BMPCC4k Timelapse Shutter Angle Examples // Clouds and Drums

Hey everybody, thanks for checking out this video. Today I want to answer some questions that I had on a previous video about the Blackmagic Pocket Cinema 4K and how to do time lapses. Had lots of questions about the shutter angle and how that really affects the videos. I didn't really know the answers to some of these things, so I had to do some experiments. So in this video we're going to kind of dive into some of those experiments and you'll get to see some of the results for yourself. So to get started with this video, I took the camera outside and pointed it up at the clouds again. On a day that we had some pretty good fast-moving clouds to try to see what would happen with this.
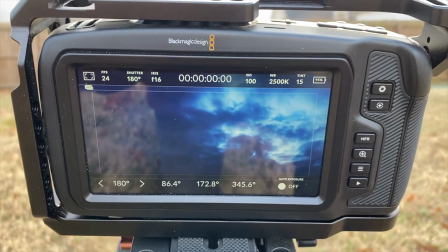(0:31)
Sadly, there's not a lot of difference in this. It's not quite enough definition in it to be able to see if there's much motion blur or not.
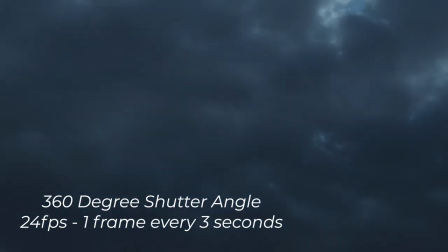(0:39)
But regardless, here's some samples that I took with the 360-degree shutter.
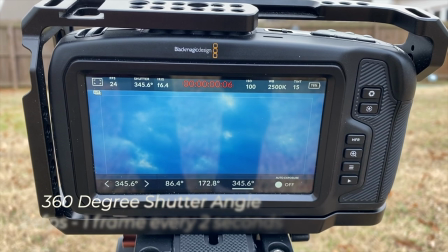(0:44)
So I even did a few samples where I switched the settings from shutter angle over to shutter speed,
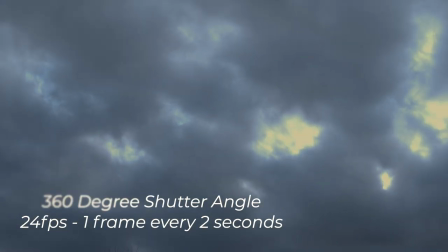(0:50)
and I did one here at 1/24th shutter speed, just so you can see.
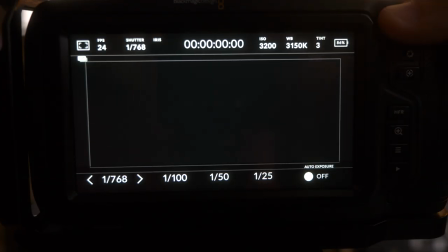(0:55)
So as suspected, this really is the minimum that you're allowed to go on this camera. So this is what these results look like.
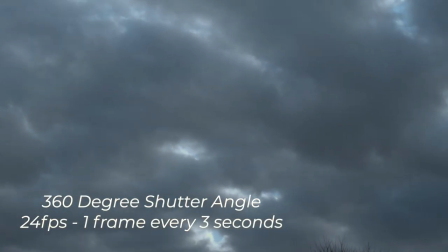(1:00)
So another question that I got was, what is a good speed setting for your time lapse for clouds? And I usually do 2 to 3 seconds, sometimes up to 5 seconds, depending upon the speed of the clouds.
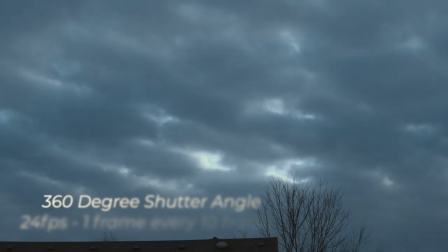(1:09)
This kind of gives that that motion that you expect to see in a cloud time lapse.
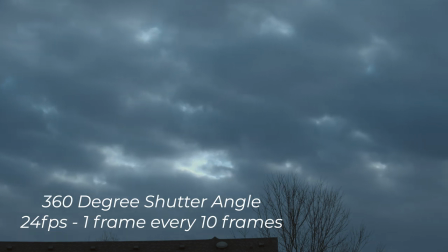(1:14)
So for this one, just as an example, I set it to 10 frames, which means it's going to shoot one frame for every 10 frames.
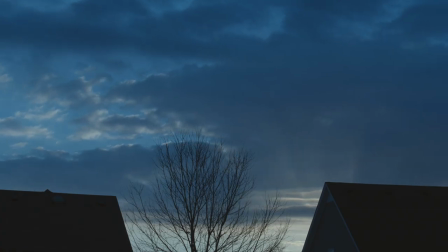(1:22)
And this is a pretty good setting. This is the minimum per frame setting on this camera.
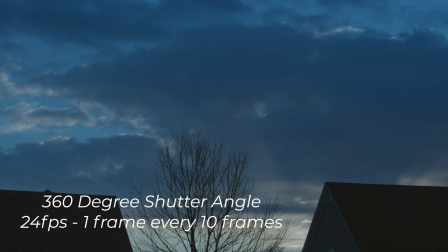(1:27)
Beyond this, it goes to 1 second. And so for all of these cloud samples, I used an ND16 filter this time,
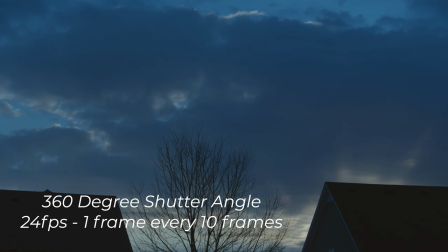(1:33)
and this really helped with cutting the sun out and allowing some of these rays to pop through the clouds.
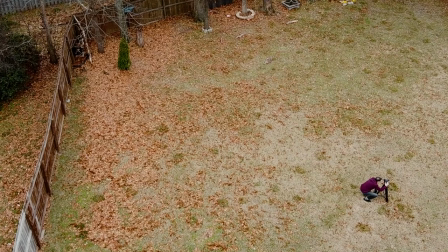(1:39)
This is a pretty neat effect, and you can really only get this with an ND filter. And of course, what better way to pass the time as you are shooting a time lapse but to fly the drone?
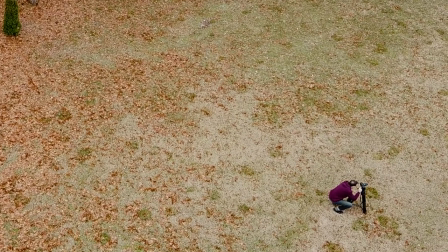(1:48)
So here's a quick little drone shot of me overhead shooting this time lapse. All right, so the clouds weren't really doing what I wanted to do here for the demonstration, so I switched over and used a drumstick here.
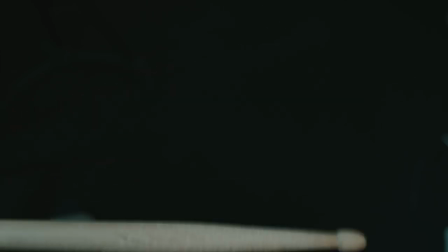(1:59)
It's just so I could wave it at a pretty consistent speed in front of the camera, and I could test and see what the results are.
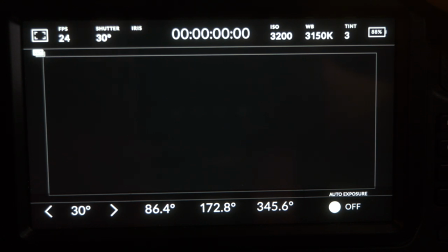(2:06)
So for these tests, I wanted to hit 3 different shutter angles here. I wanted to do the 360, I wanted to do the normal 180, and then I wanted to do the minimum, which is 11.5, I believe. So here you see some examples from each of these, and you can see that with the 360 degree,
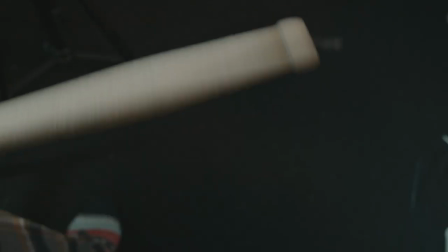(2:25)
you're going to get the most motion blur, and then as we get down to the 11 degree, then you're going to see more detail of the stick itself. So next I thought I would shift over to the entire drum set so you could see a little bit more motion and we could experiment more with the motion blur for a time lapse here. I know this is kind of a funny thing to do a time lapse of someone playing a drum set, but actually it's pretty interesting results and I may wind up using some of this for a music video in the future.
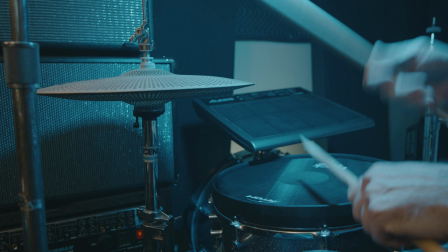(2:51)
So you can see here I tried this one at 1 frame every 5 frames so that it was a little bit more like a normal video.
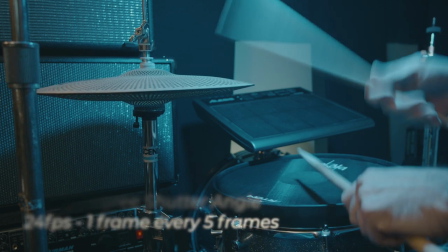(3:00)
And it looks pretty neat. This is at the 360 degree shutter angle. So, and then I will change some settings, and this next one I will do with the same 360 degree shutter angle.
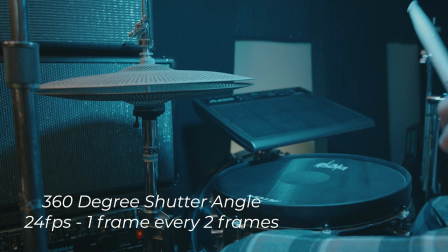(3:11)
And this one I'll do 1 frame every 2 frames, and this is the lowest setting that the camera has for a time lapse.
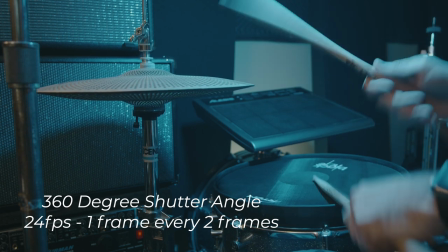(3:18)
And this is basically skipping a frame in a normal video. And this gets some pretty interesting results.
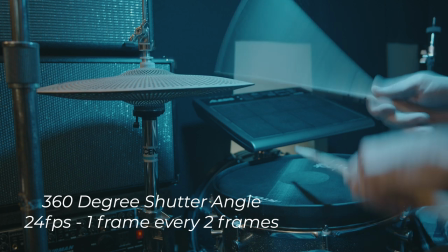(3:24)
So as you can see here with the 360 degree shutter, there's quite a bit of motion blur. The sticks are really blurring around, and you can see them just kind of waving in the air.
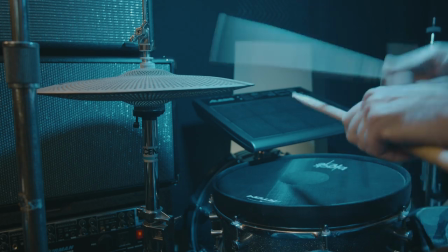(3:32)
And so in our next sample here,
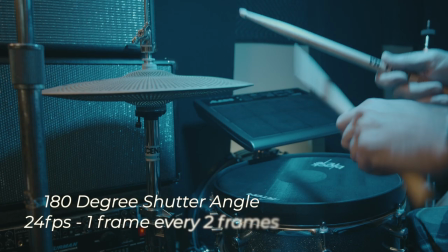(3:34)
I shifted it to the more standard 180 degree shutter and then still at the 1 frame every 2 frames.
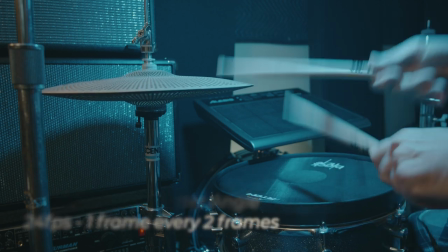(3:41)
And this is a little bit more like what you would normally see, the motion blur here. You're seeing the stick move up and down.
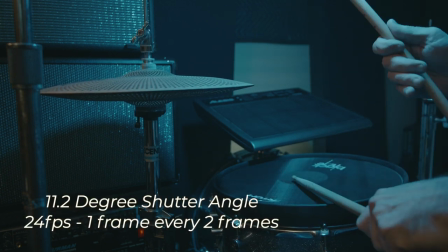(3:47)
So and then we shifted over to the 11.5 degree shutter, and this is still at the 1 frame every 2 frames, basically skipping a frame here.
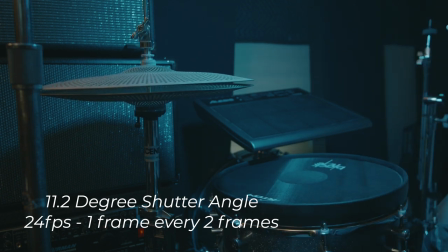(3:55)
And you can see that this is a neat effect because it's almost like the stick is never even hitting the drum.
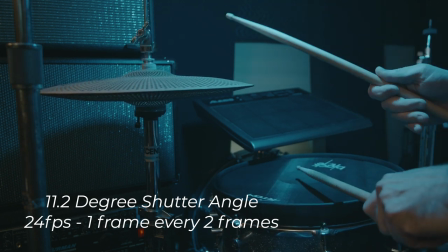(4:01)
In most cases, because you're only grabbing every other frame here.